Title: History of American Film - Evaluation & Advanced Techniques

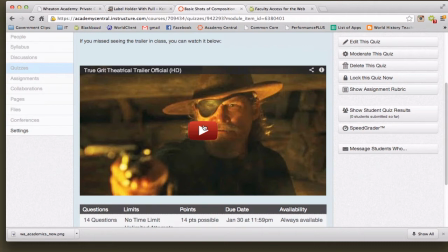All right, what else? What were some other shots? Medium close up. Close up. Close up. All right, good. What else? I think there was another one. Extreme close up. Well, I said that one. Oh, you did? Oh, I extreme. thought you said long. I was not listening to you. I'm sorry. I apologize. So, you're going to look at that.
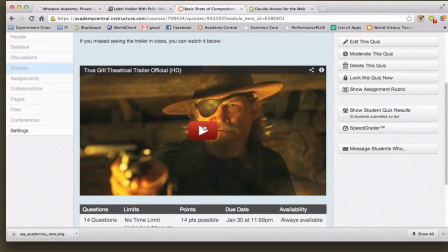Also, there's a couple of questions where I want you to type in answers to them. Some of them are multiple choice. Some of them you're going to want to type in an answer. Okay? Questions on that. Okay. If we have any time, we're going to come back over here and I'm going to show you a few other things, and then we are good to go.
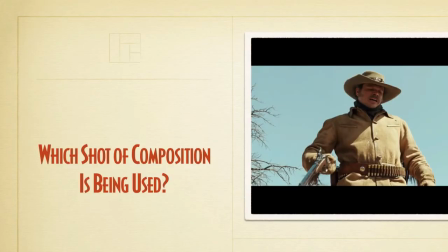But I appreciate that response. Okay. Even if you're not done, come on over and you can you can finish it up. You should be able to save your progress. Yes?
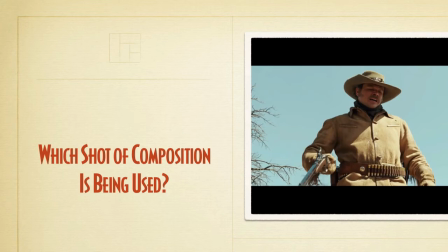Yes. David, come on over. Okay, so it seems to me, well, any questions?
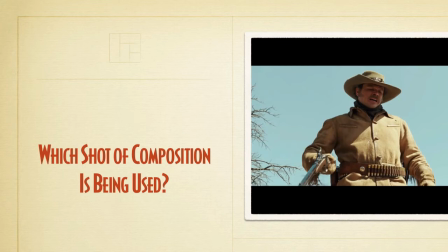And we'll get to that one. Any questions on any of the questions and the answers, or did it all seem pretty understandable? Okay, the one that was pseudo-controversial
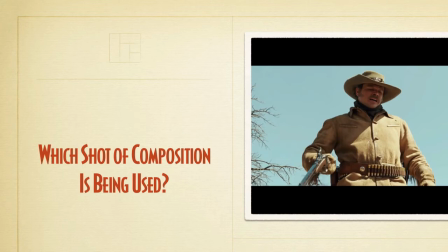was this one. The answer that I put in was long shot. Why did I select that as the answer? Because you can see his whole body, head to toe.
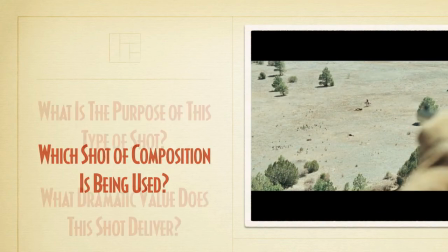So those were kind of the criteria for it.
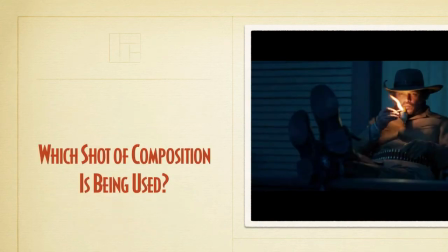So some of you picked medium shot, okay, because you could maybe argue it was, waist to the top of the head, but so I think those two you could argue either way for that, but I picked long shot just because it technically has his whole body in the shot,
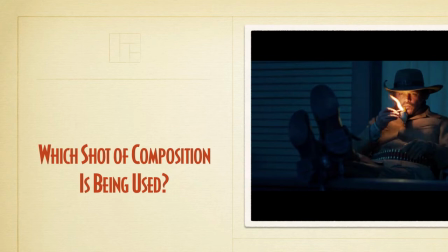which I think gives it a different feel than if it was zoomed in just from the waist up. Okay, so what were some things that you guys said in terms of the impact or the effect of the shots? Just pick any one.
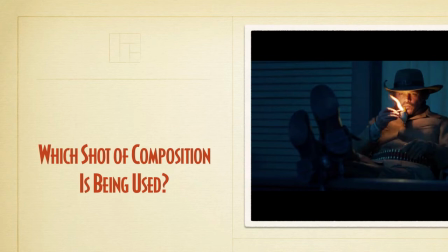Like, it's one thing to identify these shots, it's another to assess what kind of impact it has on the viewer, right? Or another way to think about it is, why would the director or cinematographer choose to shoot this shot that particular way?
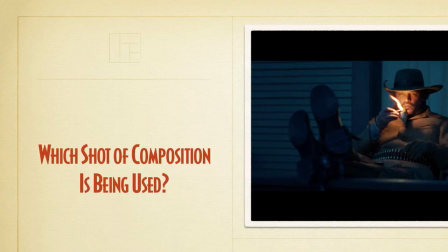Okay, like, so let's look at this. What is the purpose of this type of shot? What kind of dramatic value does this shot deliver? Do you think?
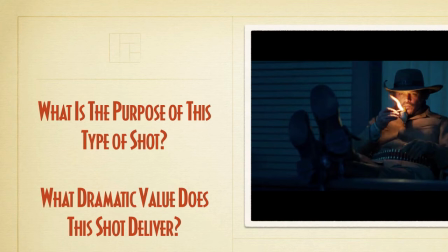Just imagine if it was just from here up versus this shot. Maybe think about it that way. David? Like showing the whole body gives the mirror like dominance. Okay, well, like how? What do you mean? I like that. It's like this whole character's taking.
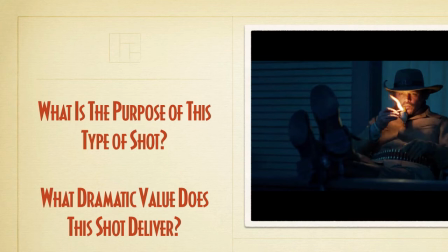Okay, all right, good. Let's keep going with that. I mean, what is his position? Yeah, he's like relaxed, he's kicked back, he's lighting a pipe. I mean, he looks cool, right? Kind of a cool character, all right?
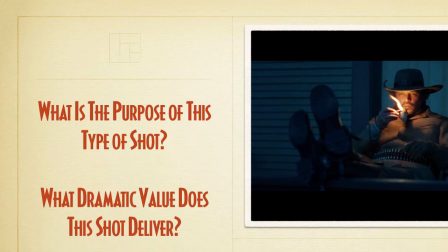And I think, actually, by having the long shot, and again, versus up close, you wouldn't see his feet kicked up. You wouldn't see him back kind of relaxed, like in control, if you will.
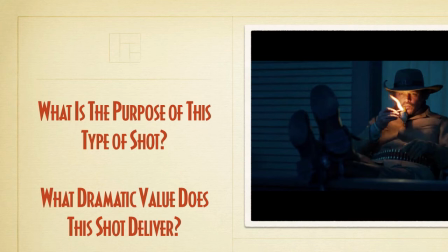So I think by having the long shot, I'm just going to call it that, it gives kind of that feeling Dom is a more powerful feel for the character, I would say. Good. I'm going to move forward here.
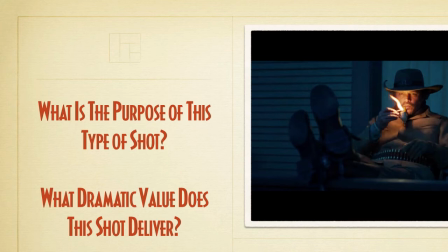What about this one? What did you guys say this was? Medium close up. Good.
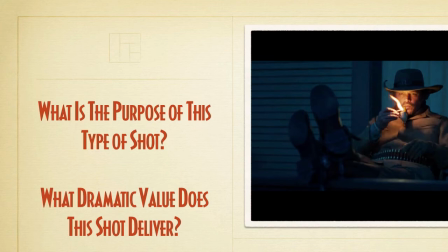So, impact of this shot. Yeah, remember, that's the next step.
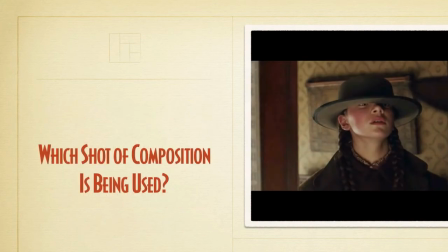I don't want you just to identify shots. Like, what kind of impact does it have?
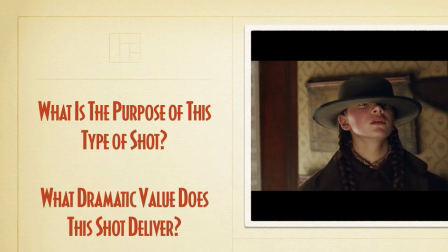Are we nervous? Don't put this up on the internet if we're scared. What do you think the purpose of the shot is? What is the director, what are the Coen brothers trying to impress upon you in this shot? You have to think about what was going on in the trailer a little bit. But.
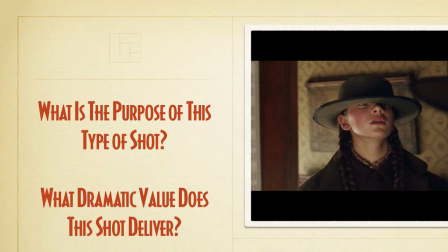I'll wait. What do you think? Don't. It's all right.
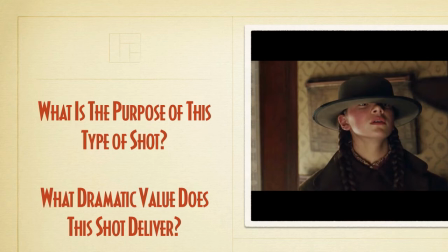Not you. You're always talking. I love you though. Yes, Stephanie. I thought it made her look like it reminded you of how young she was. Yes, that is a money answer. You're exactly right. I think because remember, okay, with this particular shot,
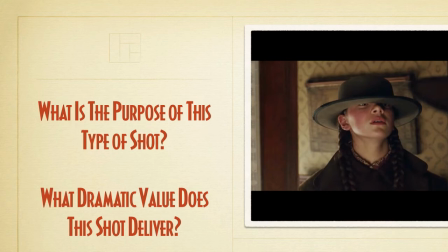it's focusing up here, and what does she do in that scene? She takes the hat, she pulls it down over her head, and she looks up a little bit, like she's trying to see past the brim of the hat, right? So yeah, her youth totally comes out in this shot, which is very important in the context of the movie, as you will see.
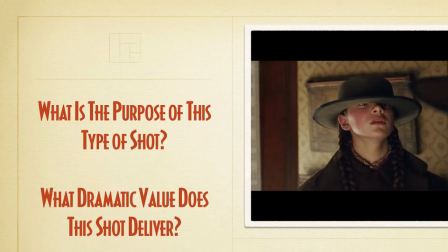I mean, she's 14 years old going to hunt down a killer. Right? She's putting this hat on, and like she has a gun that's like half her size. You know, so it really starts to make you think, okay, she is brave, what she is about to do because she's so young. Okay, very good, excellent. Okay, good.
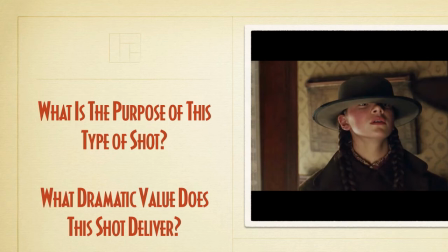I just want you guys to start thinking in terms of, okay, like the shot was taken, I can identify the shot, but why is this impactful? Right? And then what's going to be interesting is it's going to portray characters in a certain way, and that's when we start to tie into history.
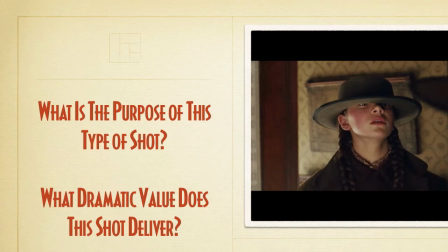Okay, so like with the Western, we're going to see a Native American in there and how they're portrayed, okay, or people from Mexico, like, you know, like all these, you know, so you want to think about those things as we're going through.
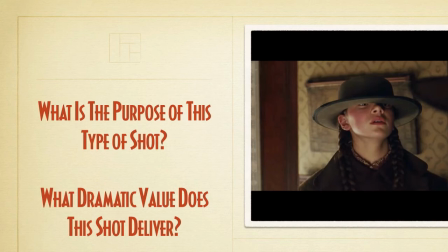So, okay, let's look at a few more kinds of shots, advanced techniques, if you will. Does anybody know what this might be from? Please don't break my heart. Actually, you can break my heart.
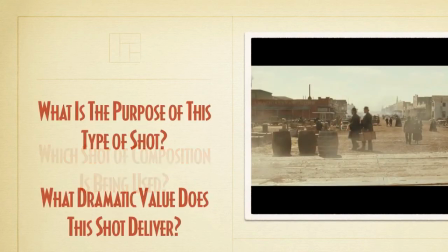It doesn't bother. Star Wars, yes, that's the Millennium Falcon, Han Solo, Chewbacca, Wookiee. We'll get to Star Wars later. Star Wars is an amazing film.
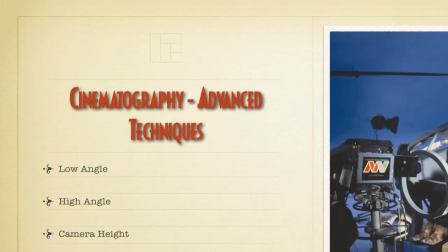Okay, for a number of different reasons, but one of which they spent the whole first year just building the computer to do the special effects for the movie, right, before they even started filming. But this shot is called a low angle.
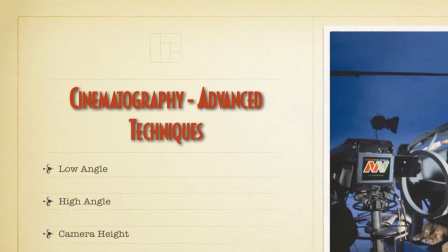Let me roll this clip for you, and I want you to assess the impact of it.
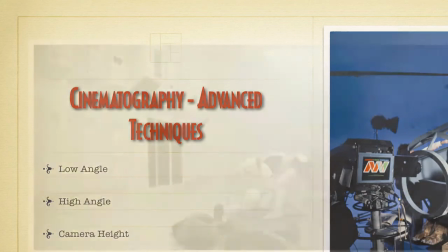Don't be scared. It's Darth Vader. Courtney? Okay.
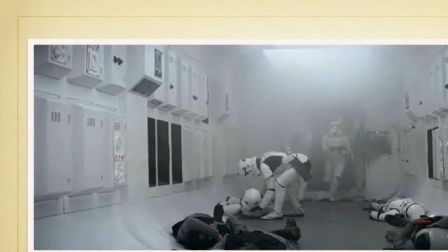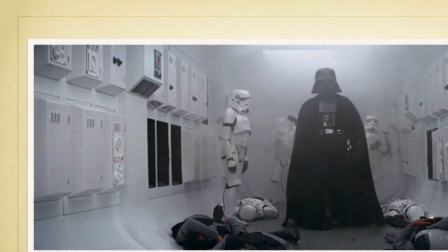Okay, so what was the impact of that shot? Low angle, right?
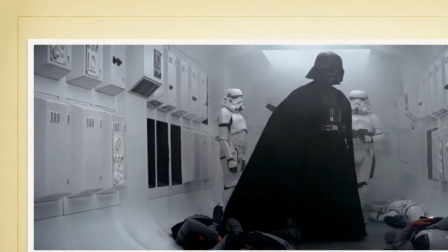You understood what that is? The camera's down low. So, what? Talk to me.
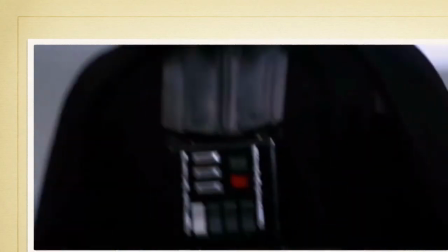Yes.
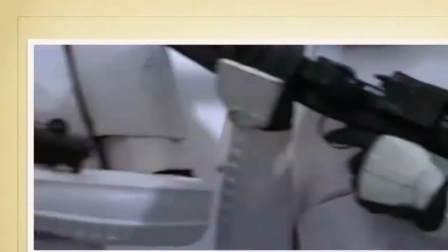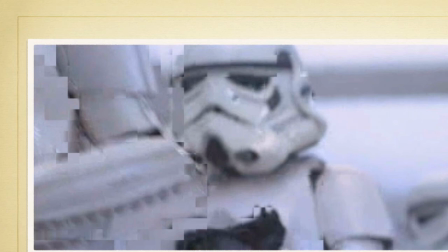Absolutely, right? When I first saw this movie, again, this was the first movie I went and saw with my father, right? And Darth Vader came through the door. I was nervous. I was little, but I was like, this dude is scary, all right? And I think George Lucas, accentuates that with the low angle shot, right?
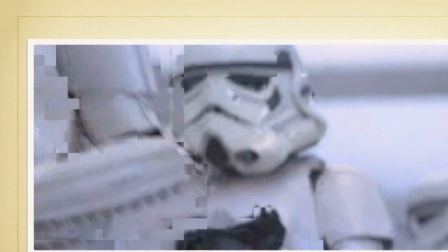He looks very, very tall.